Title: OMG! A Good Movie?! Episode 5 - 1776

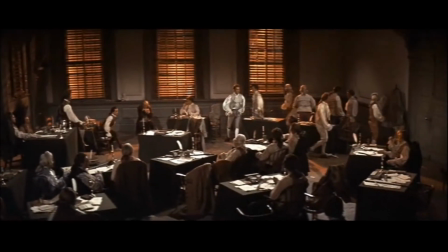Cullen just knocks this song out of the park and never looks back.
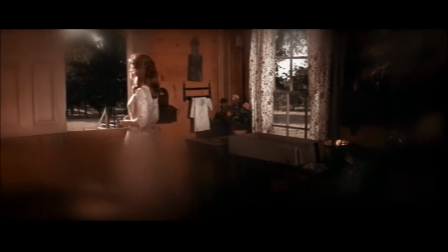Now it's worth pointing out that there are two female characters in this movie.
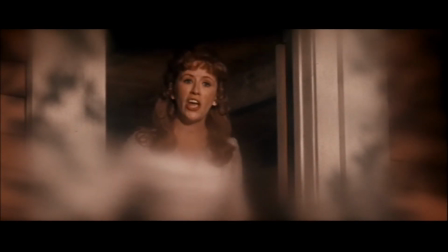Unfortunately most of the problems that the movie has stem from their scenes.
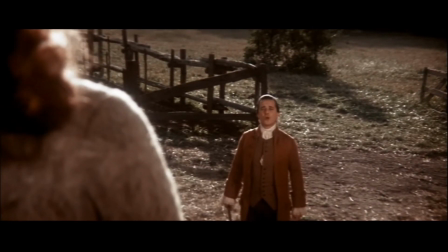There are two distinct subplots concerning the ladies in this movie. On the one hand you have the relationship between Adams and his wife Abigail.
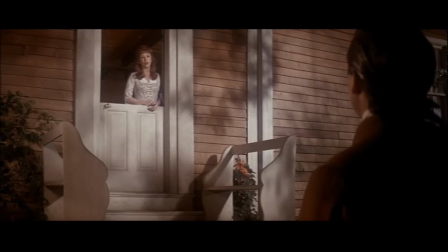Not bad on the whole, but this subplot makes the movie drag a little, although they do have a pretty fun duet at the beginning.
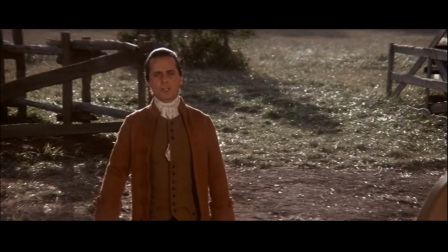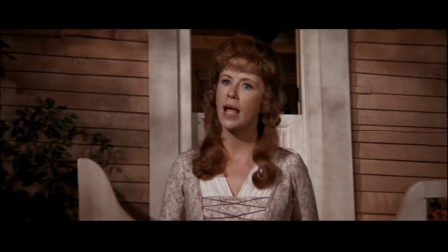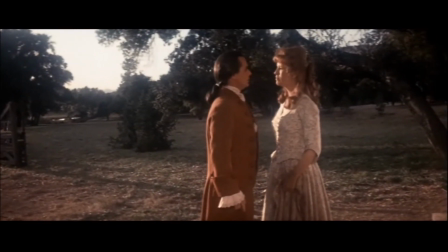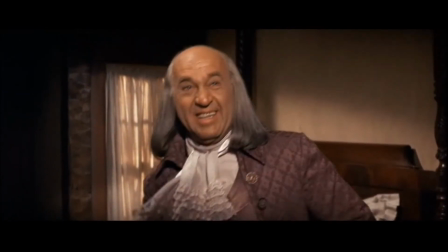Next, there's Martha Jefferson. Her subplot is resolved quickly within two scenes.
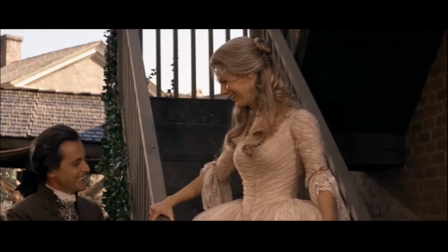This is a plot that feels a bit tacked on. They explain her presence well enough, but her scenes are really just there to break up the two debate portions of the film.
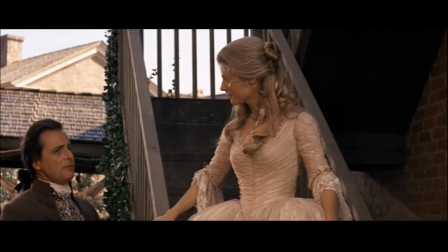Her one song, He Plays the Violin, is fun, but there's no real reason for it to be there.
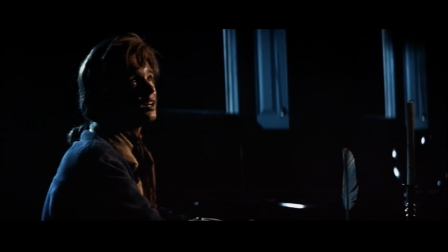The last point I want to bring up is the song Mama Looks Sharp.
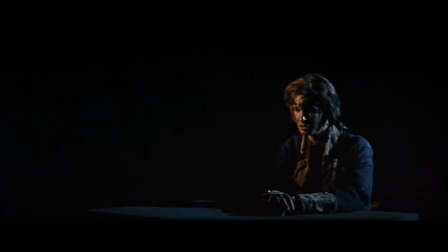It's sung by the messenger who makes a few appearances throughout the movie to deliver George Washington's letters to Congress. Sadly, it's not a particularly good song in my opinion. I know what they were trying to go for with the song, showing you a soldier's point of view about the war and its consequences,
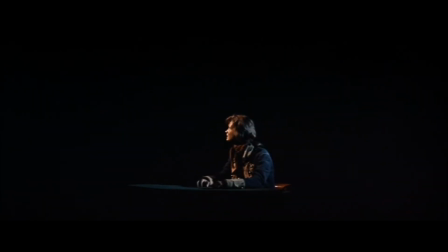but the song and the way it's staged for the movie is boring and I usually end up skipping over it.
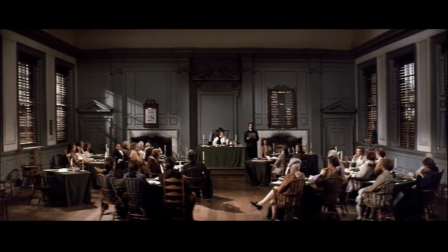If you're a die-hard American history buff or a political wonk of any stripe, you'll find something to like about this movie.
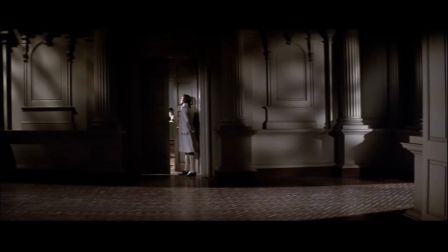While there are portions to drag a little, the acting and the catchy songs do make up for it. If you decide to get this one, the director's cut is the easiest to find, and by all means,
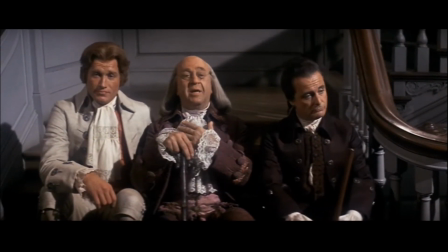listen to the commentary tracked by director Peter Hunt and screenwriter Peter Stone.
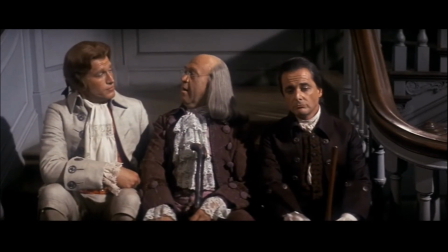Hunt and Stone both worked on the original Broadway production and talk a lot about the transition from stage to screen,
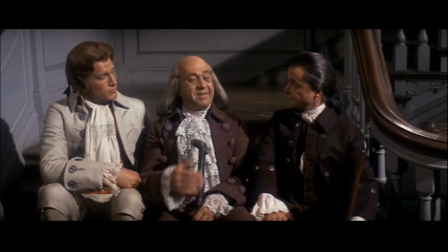including some of the editing shenanigans that went on before the movie premiered. I really recommend this movie to musical fans and history buffs.
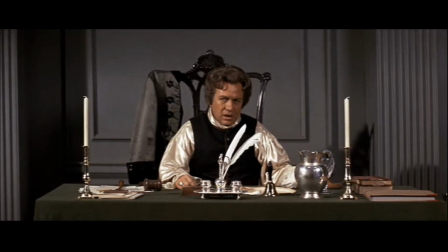The acting is excellent, the songs are fun and catchy, and the writing is smart and funny. This is a good movie to watch on the 4th of July between the hot dogs and fireworks.
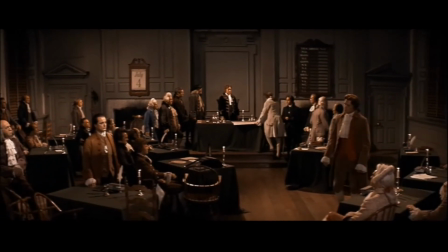It's fun and you might even learn a thing or two. Maybe. Either way, it's definitely worth checking out.